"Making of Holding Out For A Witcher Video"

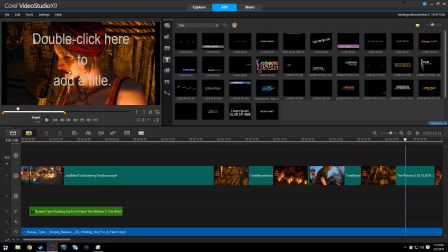[4:07]
Now, a lot of people will speculate that I purposefully synced her to say, "Isn't there a white knight?" I wish I were that talented, but I'm not. Well, it does look like she's kind of singing along.
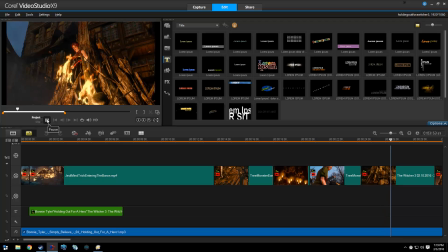[4:21]
It's unintentional.
Isn't there a white knight upon the fire?
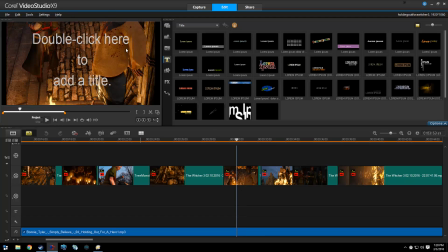[4:30]
Now, for those of you who know that scene, that whole scene of him burning these two alive is it's considerably longer. I tightened it up specifically to hit the right moment.
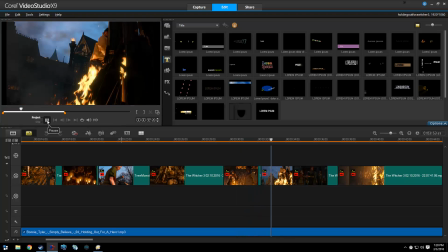[4:40] Late at night I toss and I turn.
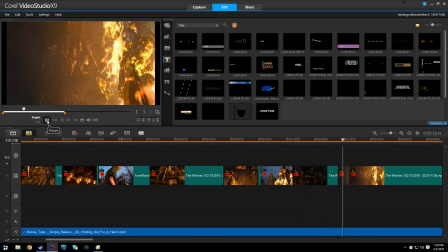[4:45] I dream of what I need.
Now, this is interesting.
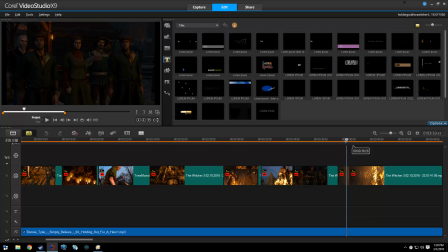[4:50]
So, just sort of the creative process here. If you go back here, a lot of people will see just those couple of frames in here. Now, I could have had There's a good reason for this, and I just wanted to share this with you. So I had a camera pan.
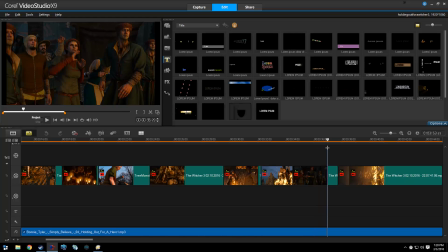[5:06]
This was already in the cutscene, but the camera pan goes all the way through to here where Geralt jumps out. But in order to transition this, I liked the woman with her hand up.
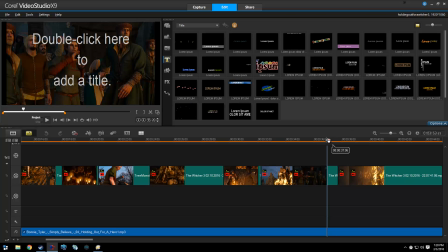[5:24]
I liked a lot of what these people were doing at this scene, but I couldn't quite get it to sync up with him jumping out. Now you'll notice that this isn't the same video. Like if you were to go back here, now that guy in the front looks kind of the same, but you see there's a couple of women back there.
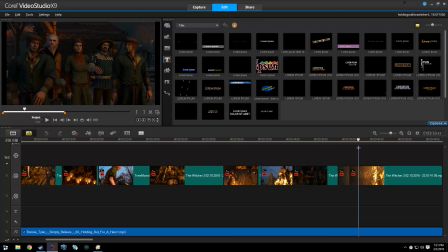[5:43]
By the time you get here, some of those people aren't there anymore, or they've moved, right? So what I needed was something to distract you from the fact that I was going to make that cut. And going back to this guy enjoying the flames of fire burning was a good choice.
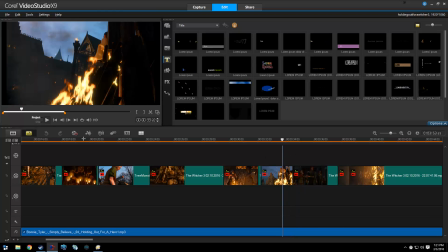[6:04]
And I needed it to sync up with the magic part where Geralt comes out.
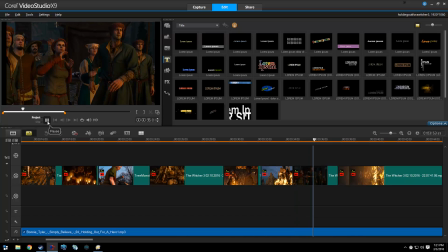And this guy gives him that look like, you know what? You ain't got nothing, pal.
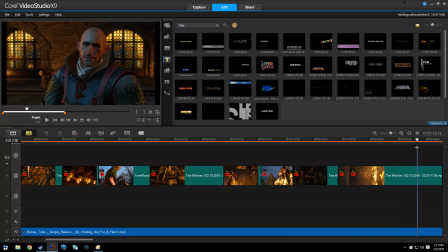[6:24]
What are you going to do? Look at him. Right? So this was cut. Again, like I said, everything's cut to fit. Cut to suit. He gives him that look like, what are you going to do? And he turns his back to him.
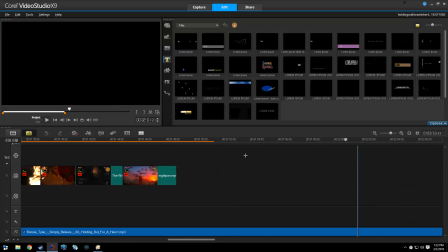[6:36]
Now for the purposes,
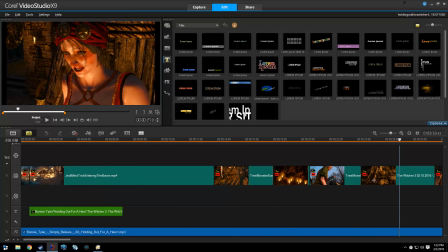[6:39]
of keeping things moving, I didn't want to rely too much on one scene. I wanted to keep things moving fairly quickly. So let's go back here.
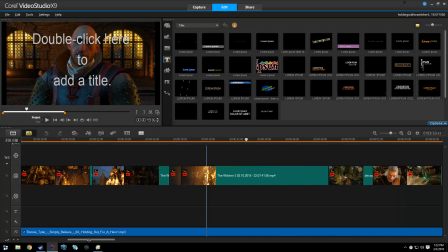[6:52]
Let me scroll over. All right.
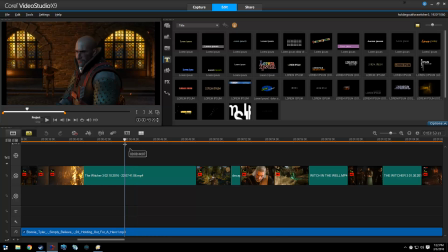[6:57]
Now this piece here, if you're careful, you'll notice that when I make this, this whole piece right here is actually sped up.
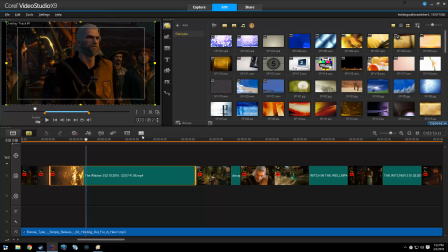[7:04]
So if you jump in here and go to variable speed, you'll see that I've actually increased it to 130% speed, which if you're not looking for it, you don't even notice it, but it was necessary to make the transition work. Plus I didn't want him, it took him too long to walk back through that fire.
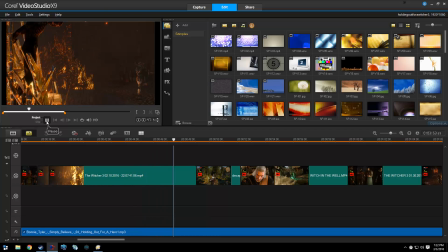[7:24]
I liked him walking away.
It's gotta be strong, it's gotta be fast, got to be fresh from the fight.
Fresh from the fight thing, right, where he's chopping off the guy's head.
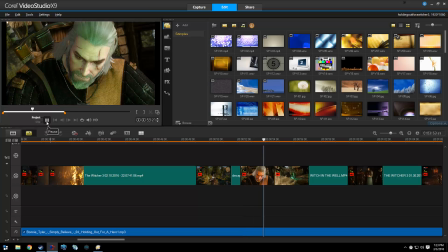[7:37] I need a hero, holding out for a hero till the morning light.
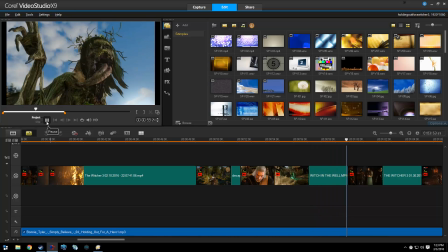[7:45] He's gotta be soon, gotta be soon.
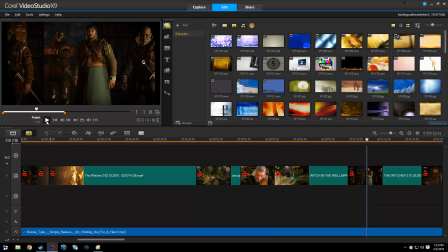[7:49]
And of course this was planned when they say when Triss lights her fireball.
Larger than light, light, right?
So you don't know what they're saying, but it sinks in perfectly.
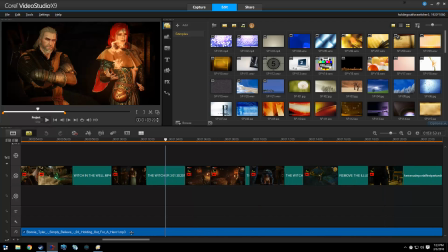[8:05]
All right. Let's see if there's anything else of interest in here.
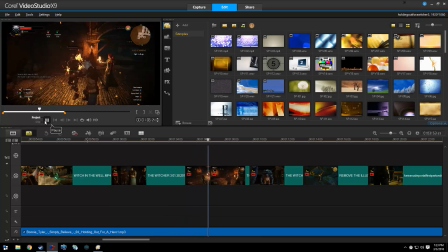[8:14]
This was kind of fun.
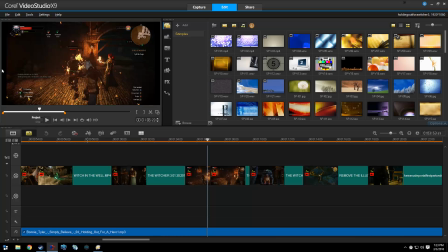[8:15]
Now you'll notice I left the HUD up around the real game elements. I wanted people to know that I wasn't just gathering cutscenes, that this was an actual game that you were playing, not just cutscenes and resequencing cutscenes that were already brilliantly made by the original
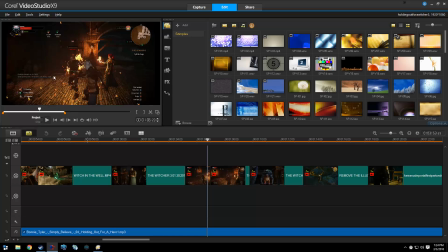[8:33]
developers. But I took the opportunity to do some of my own scaling and zooming. I don't do a whole lot of it, but I do it for effect. So in this case, and this is actually to hide something as per normal,
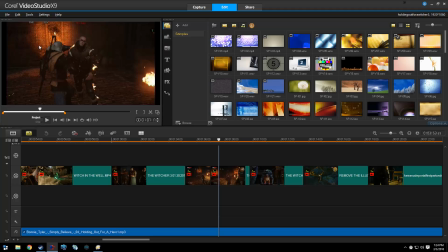[8:48]
when I killed this guy, I loved the kill, but the problem is it jumped over here and it had this big text that said quest completed, witch hunter killed or whatever. So I didn't want that, and there may still be a frame where you see it.
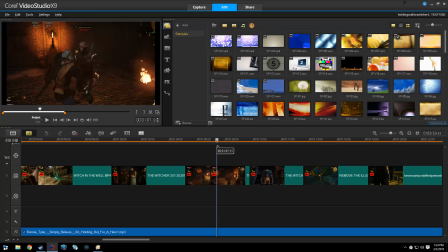[9:03]
I don't think so. I think I trimmed it pretty well. But yeah, you don't see it at all. But it really turned out well. I thought if I zoomed, I could get rid of it. And instead, the zoom actually turned out perfect to kind of zoom in on that final kill.
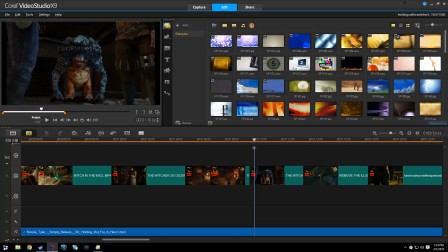[9:17]
It worked out very well. This was actually planned. This was one of those voice sync ups. I couldn't get it perfect, but it leaves people wondering, did I sync this up or did it just happen to go that way? Check this out.
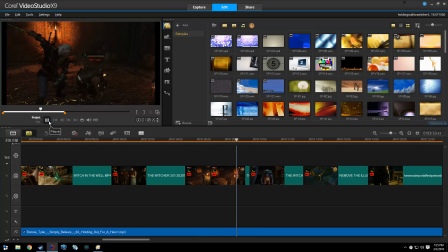Oh, yeah.
You can't really see it, but it looks like Bart the troll says, oh yeah. At least the yeah comes out. The O's a little bit, eh.
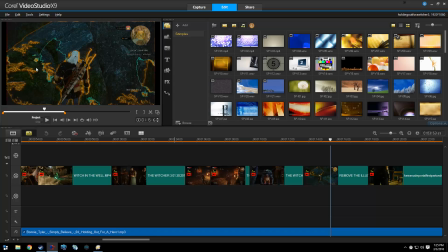[9:52]
So here I wanted to transition from this whole introducing Geralt to moving to the somewhere after midnight in my wildest fantasy. Obviously, Witcher 3 is loaded with stuff that you could use for this. But I did want to keep this first video, something that you could watch at work or that you could show your kids.
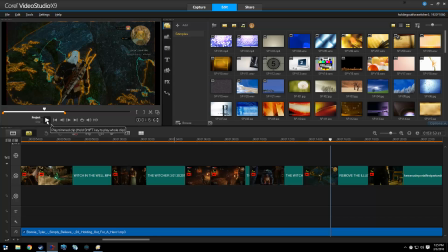[10:12]
You wouldn't be embarrassed to be watching, right? So while if you look really close, there's a nip slip in here. Now and again, for the most part, there's not. I try to keep the nudity out of it. So we have this transition.
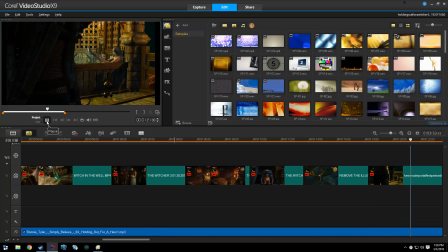[10:31] Somewhere after midnight in my wildest fantasy.
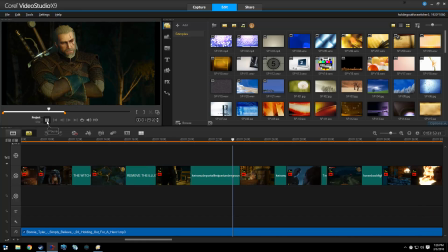[10:37]
Now this is pretty neat. I managed to catch, well, obviously this was sequenced by the original developers, but this pan was perfect, right? The somewhere after midnight and her legs sticking out, it's absolutely perfect. I mean, I tried a couple of other things in there, but this was just dead on perfect.
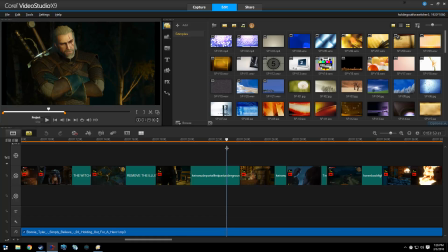[10:58]
Now, I made this cut specifically just as Geralt turns his head and he kind of smiles. He's got that smile like, yeah. Now, I did clip, there's just like what, maybe 6 frames of a little nippage in there.
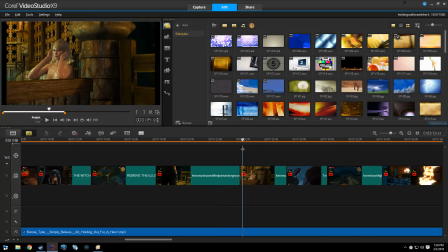[11:13]
But I liked her vulnerability. Then she notices him and then she shoos him off. Some are just beyond my reach, so watch.
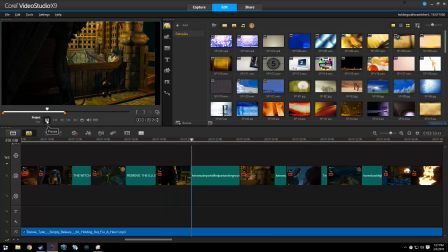[11:29] Somewhere after midnight in my wildest fantasy.
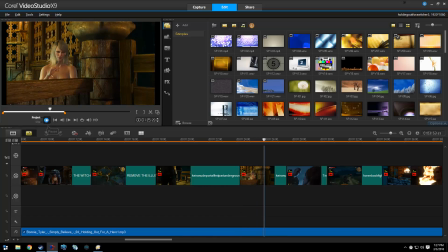[11:35]
Some would just be She shoos him off, just beyond my reach. beyond my reach. Now, I had a transition here specifically. I wanted it to look like he had basically decided he would give her privacy,
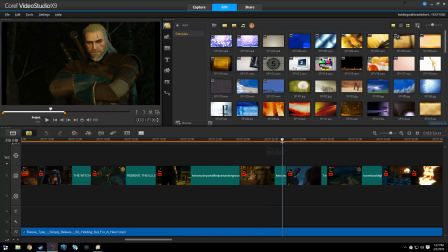[11:50]
but you'll notice that he's not moving too much, but you can tell he's thinking about it. Next up is one of the ones a lot of people haven't seen, is a clip of Geralt and Triss having sex in the boat. And again, now this I had to zoom in to get rid of her breasts, right?
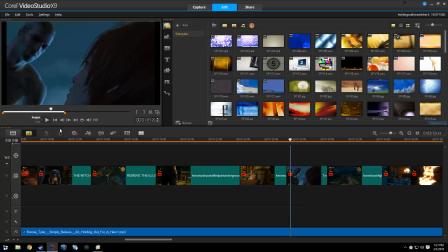[12:08]
Because if you remember this scene, if you've seen this scene, it actually comes down to right about here and the boobs hanging out. But I figured I like this reaching out for me piece because she like reaches around his neck. But I had to zoom in to get rid of the blatant boob shot there.